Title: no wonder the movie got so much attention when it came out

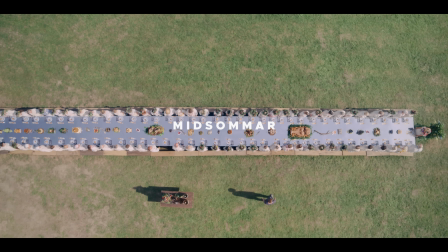Now, I'm an actor, not a director, but for me,
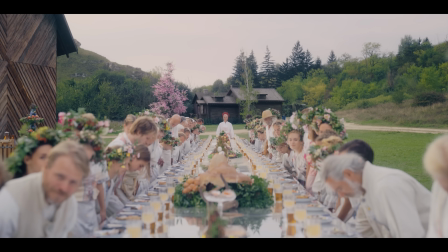there are really sort of two fundamental styles of cinematography that I would put into the category of ways I would work with my DP to shoot a film.
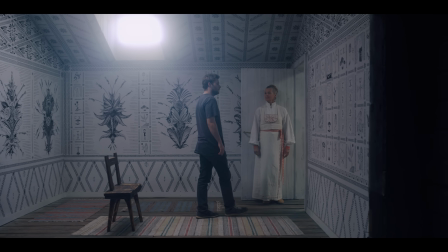And, well, maybe to no one's surprise, they both involve a lot of creative, subtle, and efficient oners.
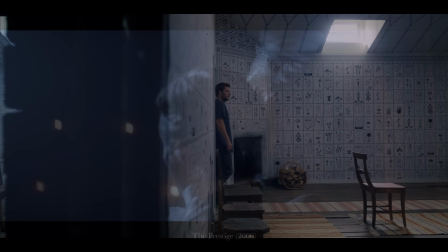I've talked about both these styles before.
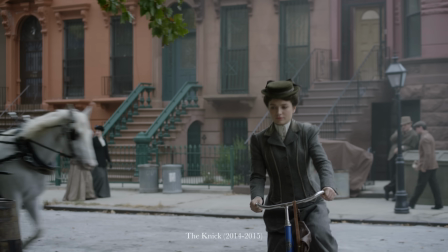The first is a handheld camera that remains at all times very fluid, organic, not necessarily precise on its surface,
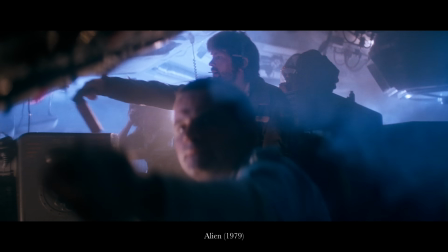but deceptively and impeccably well-rehearsed, just as much a part of the action as it is a witness to it.
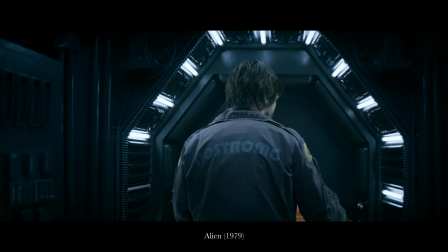This would be stuff like Alien, which I talked about recently, Children of Men, or really anything shot by Emanuel Lebeski,
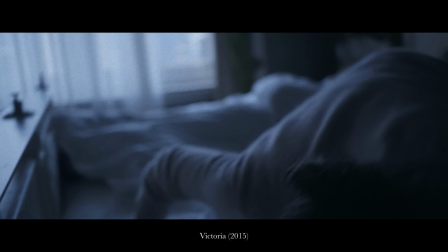The Nick, which I'll be delving deep into in November, or Victoria, the one-shot wonder out of Germany if you want a really extreme example,
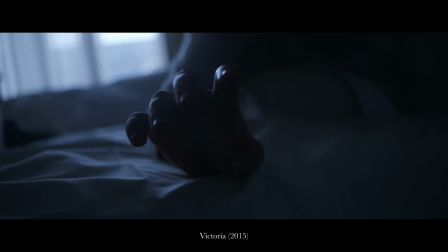where the camera is a character, a voyeur, dirty, naturalistic, visceral, and at times even uncomfortable to watch.
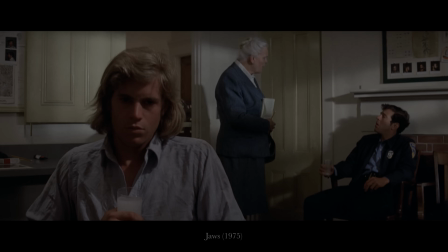And the other category is what I would compare to a game of chess.
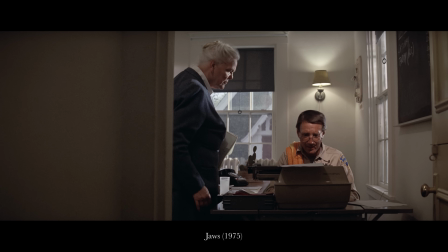Calculated and methodical, always thinking three steps ahead, but prepared to pivot before a particular strategy becomes exhausted,
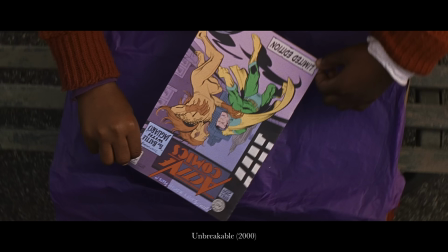obvious, or predictable, where movements are clean and sophisticated, and cuts to new frames are considered and done with purpose.
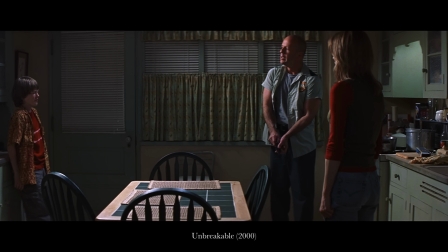This would be something like Unbreakable, which I've talked about, the films of David Fincher.
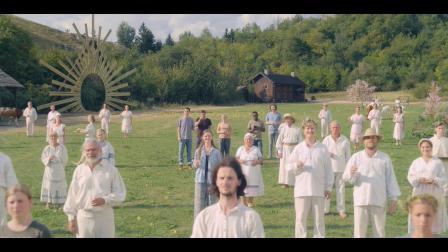Or, and the film I'd like to focus on today, Ari Aster's Midsommar from 2019.
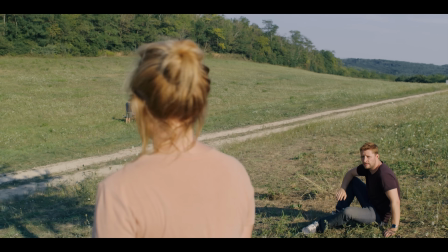As with what made Fincher famous, Ari Aster as a director is very, very meticulous.
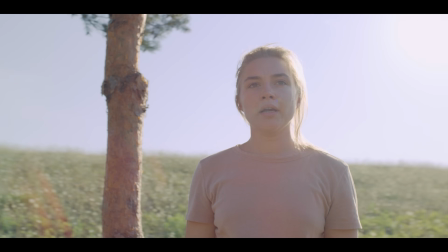He knows what he wants and how to get it.
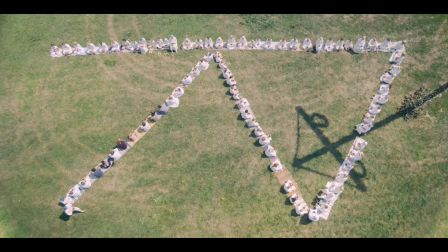And the first thing Aster wants, like any good director, is to control our perception.
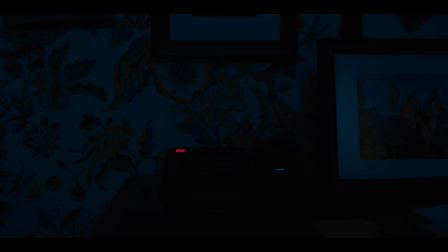And this comes right out of the gate with the very first non-establishing shot of the film.
Please leave a message after the tone.
The camera remains locked onto an answering machine. We don't cut to Danny on the other end of the line.
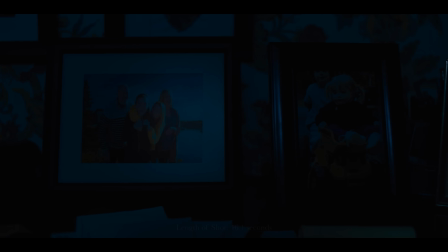We're not directly introduced to her visually. Not until after we get this eerie track over to her parents,
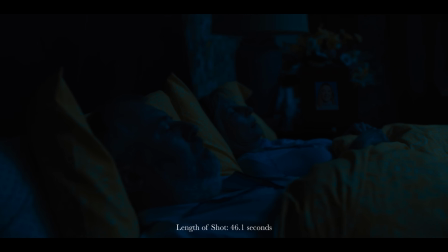whose still bodies lay the foundation for a presentation of ambiguous information employed later on in the film.
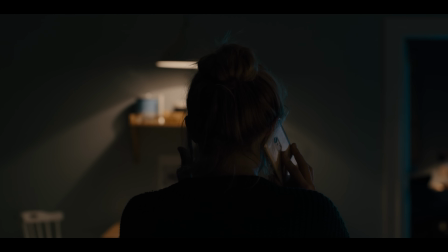And it's finally time for the shot to end.
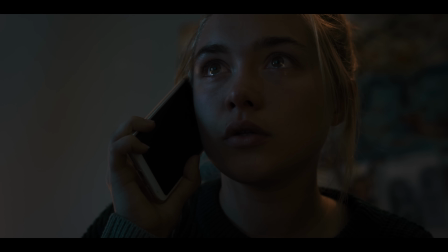The next major character too, Christian, is introduced to us in almost the exact same way, not directly, but indirectly.
Did we talk about doing something tonight?
Over the phone, over an extended long take, a take not of himself, but of the person he's talking to.
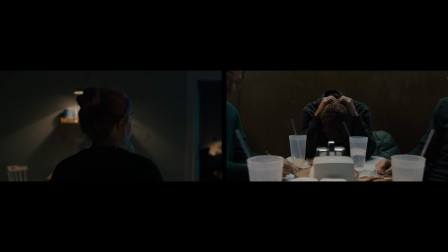And then, when each character is physically introduced to us, notice how even their faces are revealed gradually.
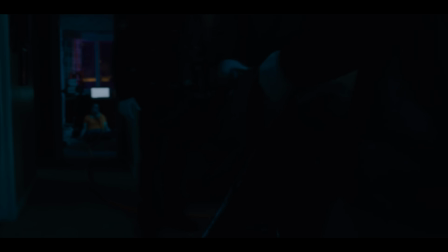It's that methodical revealing of information that drives the anxiety we're meant to feel in these opening scenes of Midsommar.
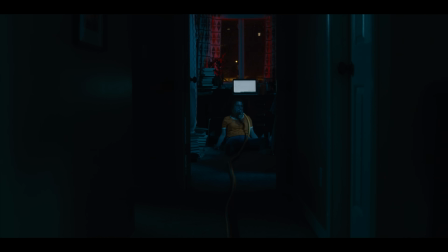But keep that all in mind, because that strategy is going to change as the film progresses.
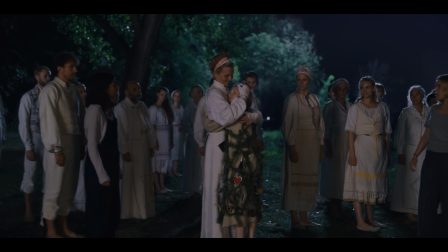The drama of the scene will dictate its blocking. The blocking will dictate the movement of the camera.
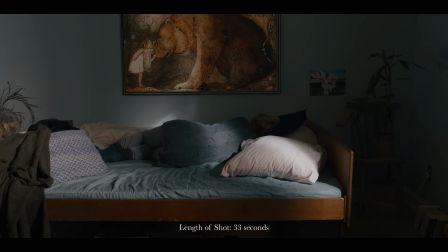But while those moves do tend to be long in this movie, the camera will cut when it's time for something or someone to be introduced,
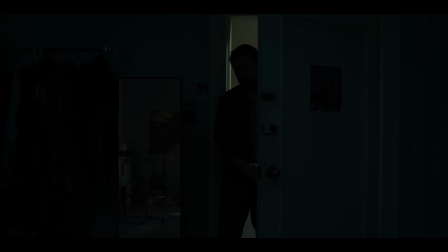or if a shot simply has nowhere interesting left to go.
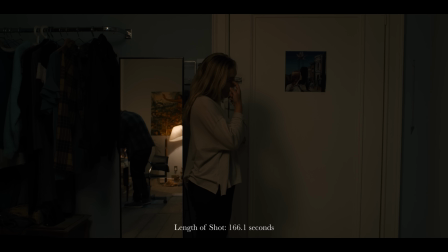The first two minutes and 45 seconds of this scene is one of the best single shots in the movie.
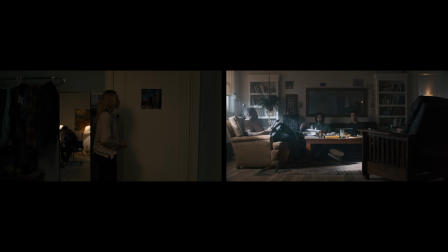Now there are a number of scenes in Midsommar that utilize mirrors to avoid shot reverse shot cutting.
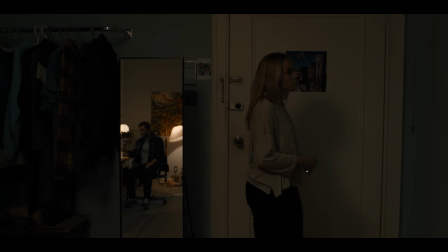Hey guys. Hey.
Here the camera is able to make a full 180 degree journey from the door to
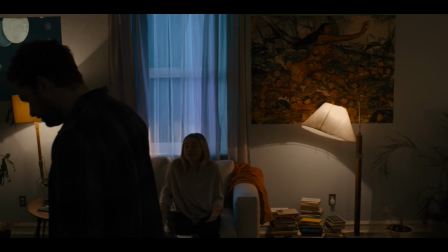the desk to the couch before the technique exhausts itself,
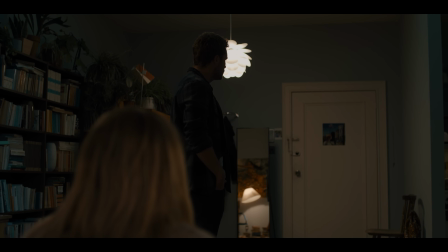the dynamic in the scene needs to shift, Hey. and we revert to normal coverage.
I'm overreacting, I'm sorry.
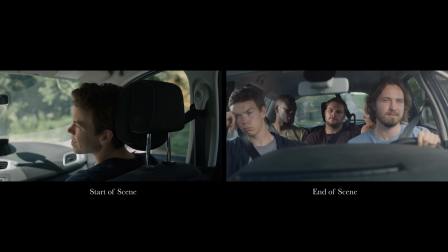So, while the one-shot decision can be strong, here it doesn't necessarily dominate.
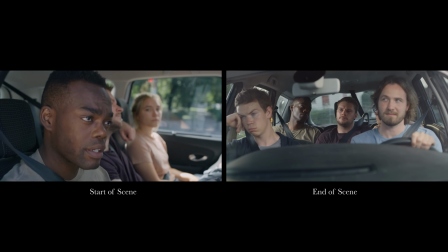And if anything, the use of standard coverage in a scene helps to elevate the power of the one-shot when the two things are side-by-side and well-balanced.
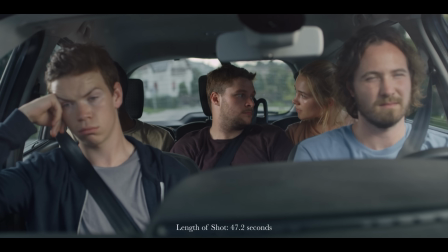Which as we can see, can split the other way too.
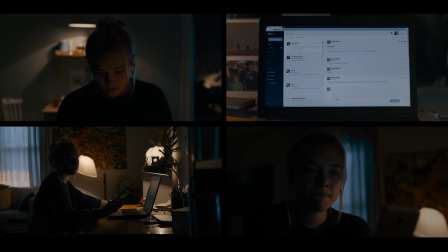That first scene of Dani after leaving the message actually starts off with a considerable amount of cutting,
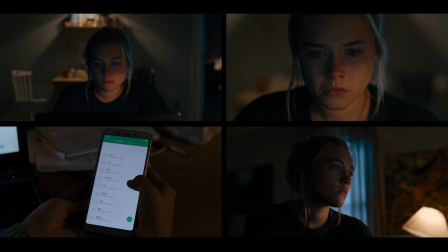especially considering she's a single character on her own in a room.
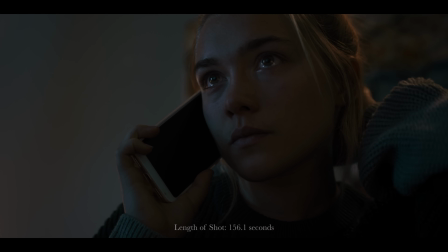But this sets up a palpable contrast when the scene transitions into a conversation with Christian,
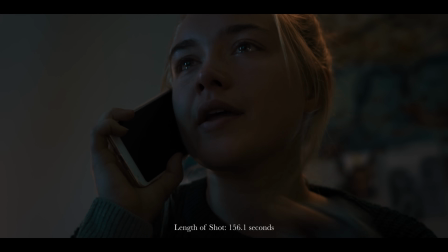what ends up being a two-and-a-half-minute phone call with no cuts and no camera moves.
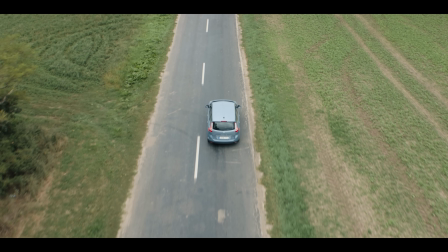But so far, we've looked mainly at the first act of the film, because after that is a transitional point, thematically,
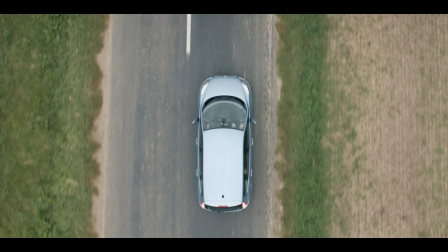photographically, demarcated by one of the most interesting and complex camera moves, never.
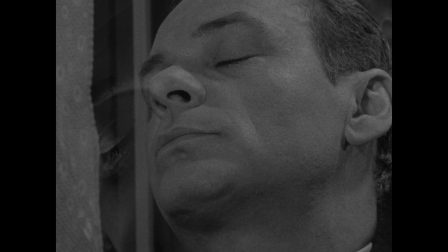This is when we enter the twilight zone. This is Alice going down the rabbit hole.
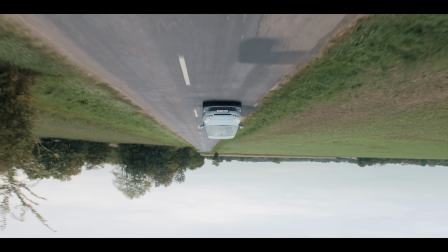It's a long move and a moment as an audience we simply can't ignore.
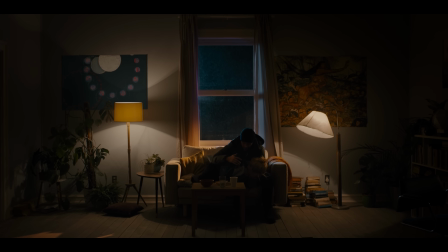And as Midsommar moves from the dark, cold dysfunction and isolation of the American segment to the bright,
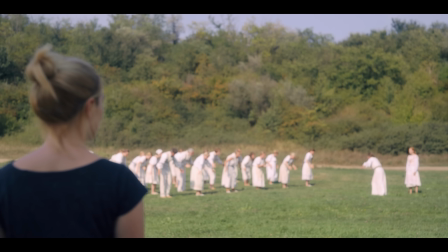hot, wide openness of Swedish summer, we see a transition in shot types too.
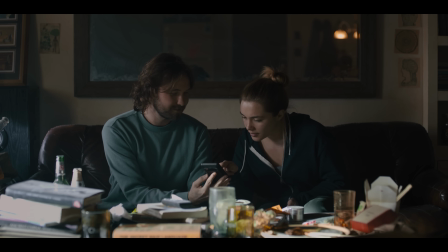We see a change from tighter, traditional 5K 35mm lenses to wider 8K 70mm large format.
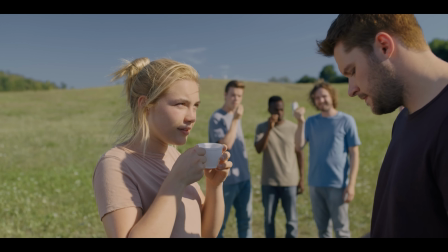We see a transition in the way indirect perspectives and secondary focuses within a scene are presented, no longer about what's outside the frame, but what's inside.
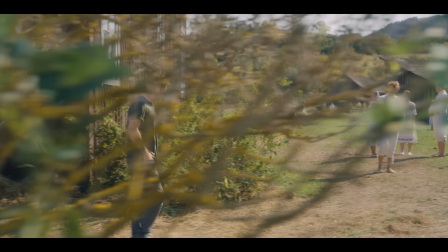No longer about isolation, but about collectiveness, cult psychology. We have bigger shots, more characters, more elements in play vying for our attention.
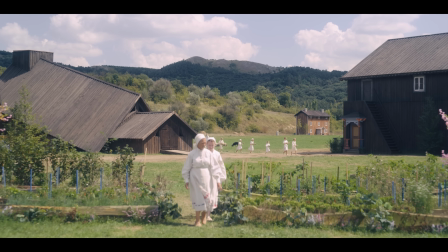Notice the backgrounds in this movie, the dueling stories and dynamics going on at once, and the challenges also that come with it.
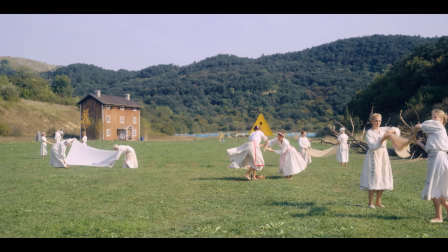You have dozens of extras on screen almost always, a lot of bodies, a lot of movement, shooting in big environments,
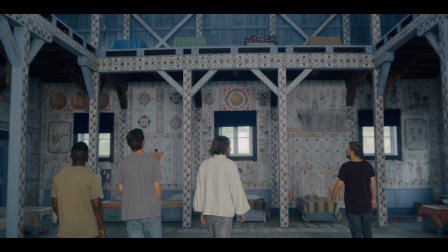a wide open field, large open structures, all on location, under the sun, in the open air,
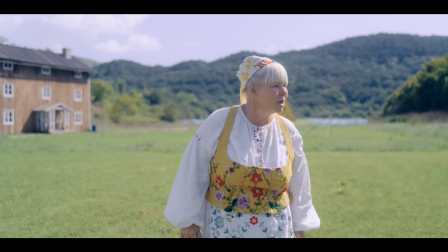no fancy sets, no sound stages, and very little supplementary lighting to boot because extra fixed heavy equipment would make shots like this?
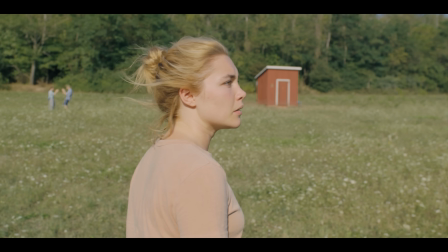Just impossible. But the flip side is all that freedom to move, to be dynamic, is huge.
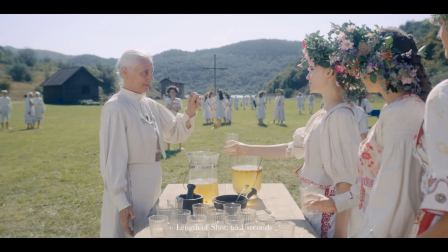There's a reason Astor refers to his staging and blocking in Midsommar as choreography, a dance of the camera.
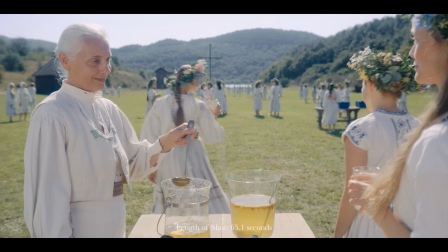For him, for his actors, Astor does a lot of takes to get things right, but not a lot of coverage to overcomplicate it.
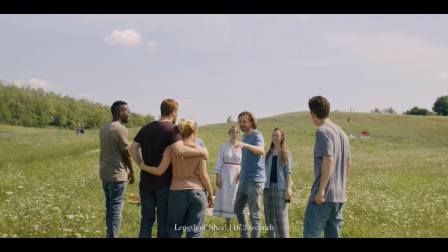It's what allows for single shots, moving from one character to another,
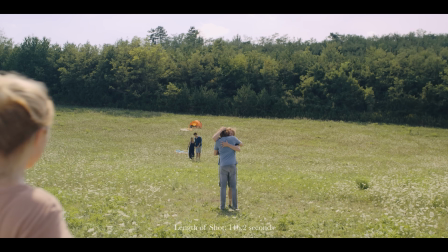to be instrumental in establishing the geography and dynamics of those huge spaces.
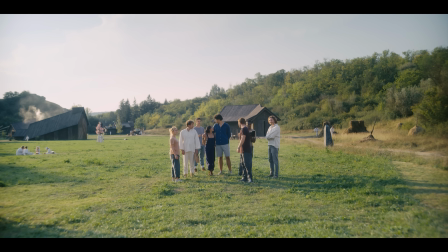Like chess, it's now a total information game.
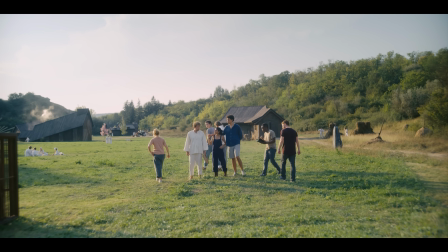We see everything, and so uncertainty isn't created by what's withheld from us, it's created by the ambiguity,
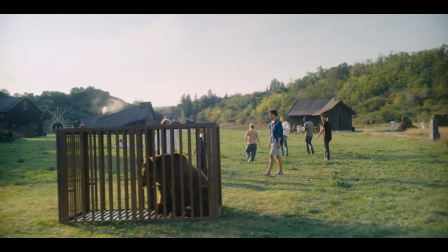the opaqueness, the excess of what's revealed to us.
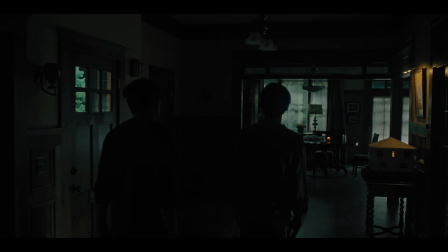And we can compare all of this to the very different approach Astra and his DP took on Hereditary, their first feature film together.
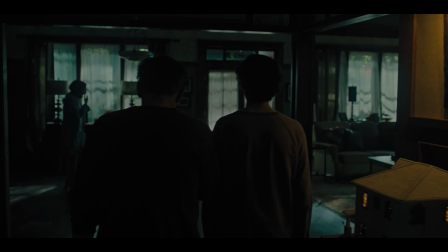A literal night and day difference in how information is controlled, and imagery presented. In Hereditary, the goal was to keep things as dark as they could get away with. Here horror and dread are injected into us by rejecting our ability to see it.
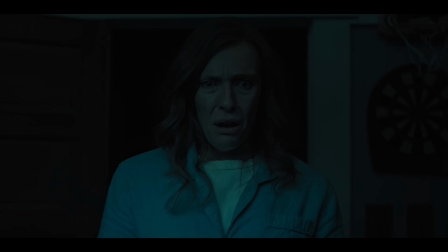We plant pictures in our mind based on reactions, expression, typical of good horror using our imaginations against us.
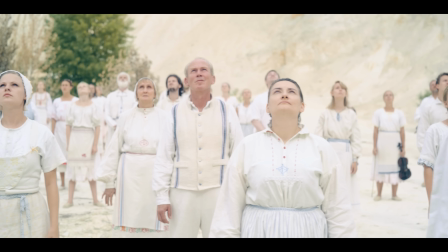While Midsommar takes the opposite approach, a literally overexposed image overexposing us to long-held shots of tense,
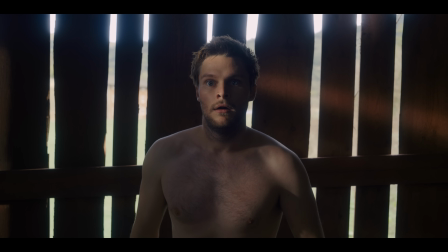uncomfortable relationships, of very graphic imagery, a lot of which I can't show you here, but in general,
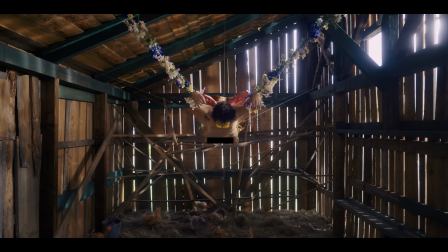this is the fundamental philosophy Midsommar took to its cinematography on all accounts.
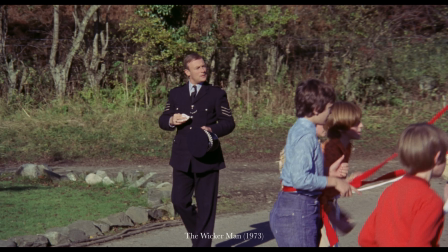And these are cues taken from older films, like the original Wicker Man from 1973, a well-lit rural village setting,
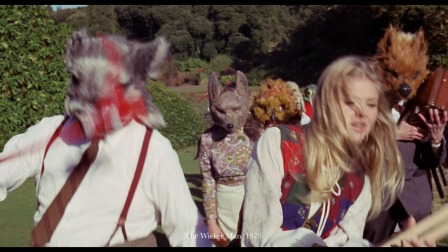well-staged shots, lots of bodies to fill them, to say nothing of the thematic and visual comparisons,
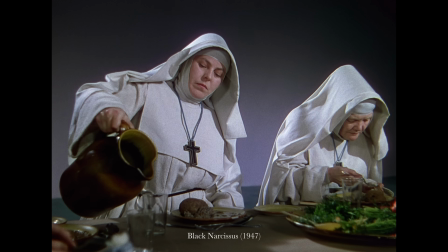or the use of color in Midsommar, a modern emulation of the three-strip technicolor look inspired by films like Black Narcissus,
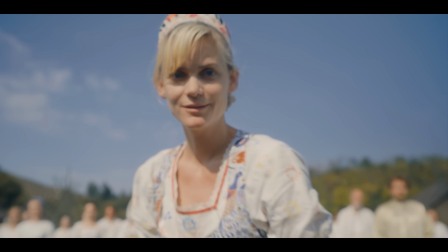not oversaturated, but vibrant and very well separated.